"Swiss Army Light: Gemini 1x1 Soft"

Welcome to the Crimson Engine. My name is 𝙍𝙁𝙄𝙄𝙀. Today we are talking lighting, and specifically the 1x1. This is the Gemini 1x1 soft. This was the original 1x1 fixture, and while the big HMIs and the 10Ks, tube lights, 2x1s get a lot of publicity on Instagram, and probably no other fixture in the film industry is used as widely or is as versatile as your basic 1x1. So today we're going to look at how far the 1x1 has come and different lighting setups with two 1x1s. So a basic lighting kit you can use for social media lighting like I'm doing here. This is a single light setup. We are doing interview lighting, we're doing narrative filmmaking, dramatic lighting, and finally we'll look at two camera lighting to make your Zoom or Skype calls the most professional they can be. So the basic 1x1 has its array of LEDs, light emitting diodes. At the back it has controls. You're able to power it from AC or in this case by a battery. This is the Anton Bauer V-mount 150 watt hours. It fits on the optional battery plate on the back, and then you connect it to the fixture.
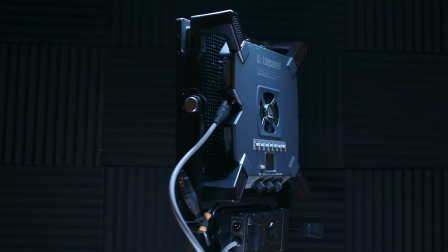This is a 200 watt light, so the 150 V-mount will run it at full power for 3/4 of an hour. But it's unlikely that you will need that much punch for most applications.
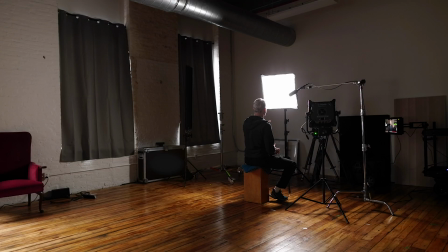For instance, I have this one at 18% and I'm shooting at ISO 250. The versatility of the 1x1 is that you can use it as a close, relatively hard source, use it as a hair light. It's small enough to put above talent and not be at risk of falling down because of its lightweight. But you can also use it through diffusion as a big soft source, and you can combine multiple units for even softer, larger sources like we'll do on the narrative one. The Gemini 1x1 is basically a Swiss Army knife of a light, and by combining multiple lights, with just two lights, you can create almost any type of lighting that you want, all with a kit that fits in the trunk of a compact car and runs only a couple of 100 watts.
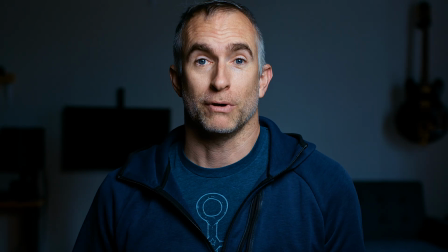So this is a single light setup and a very good go-to if you ever need to do a very quick two-camera piece.
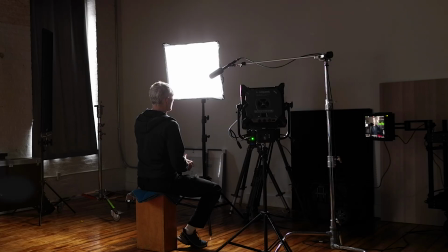I have the Gemini. It's on a just regular lighting stand.
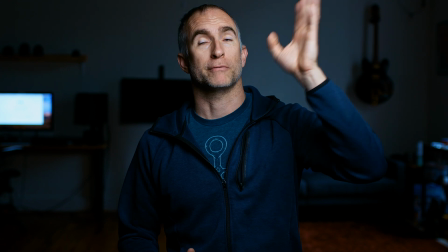It's about 45 degrees to the side and 45 degrees above, which gives this nice drop shadow on the chin.
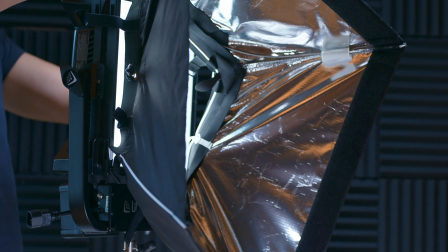It is going through a 2x2 DOP choice softbox, which attaches with Velcro in under a couple of minutes.
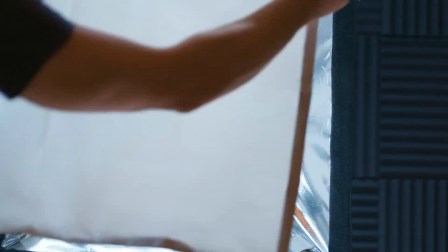It's a really easy install and disinstall. And you're able to use Velcro to attach different types of diffusion on the front.
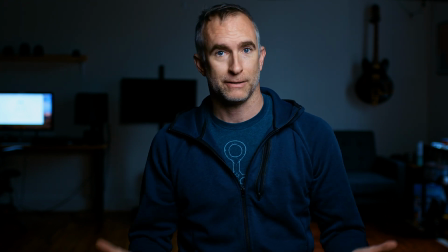This is half grid, but I could also apply any type of diffusion to get different effects and different levels of softness.
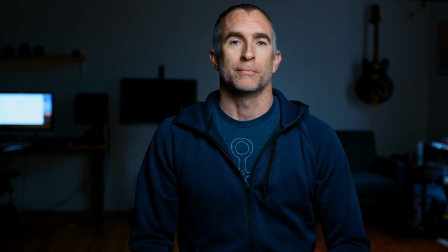There isn't that much fill in this room right now because the sun is behind a cloud,
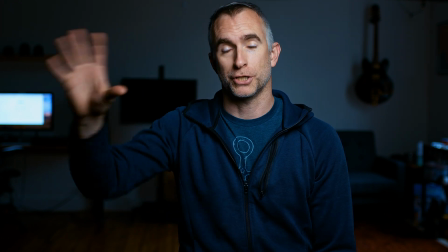but if I wanted to, I could use the other light to push into the white wall in front of me and add fill.
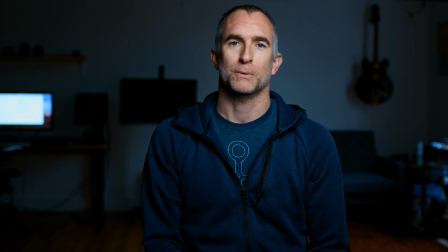So let's see what that looks like.
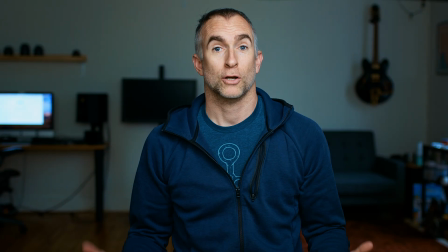This is a lot less contrasty image.
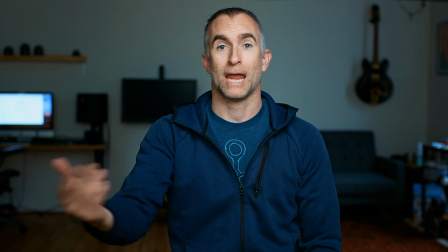I have the 1x1 at 100% hitting the wall behind the camera, which is then filling in most of the shadow on my face.
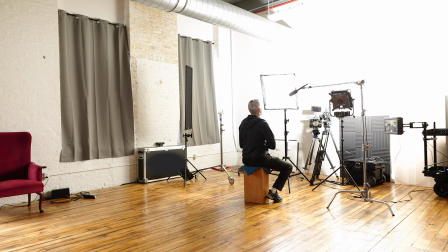It's also illuminating the background behind me, so I've lost some of my ratio,
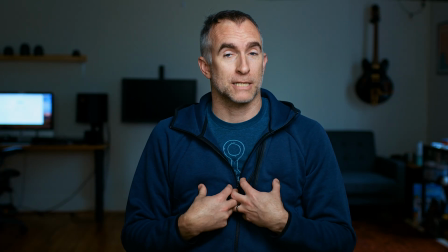meaning the difference between me, the subject, and the background isn't as distinct.
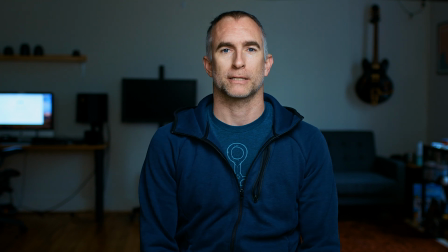But that can be a good thing if you want to highlight your environment as well as your subject. Now I'm going to move to a beauty style of lighting.
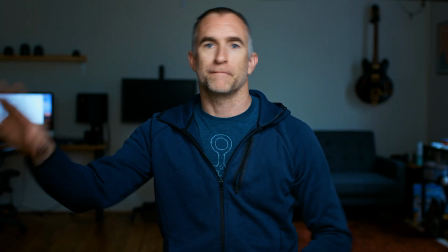Instead of left and right, key and fill, we're going to go key above and fill below.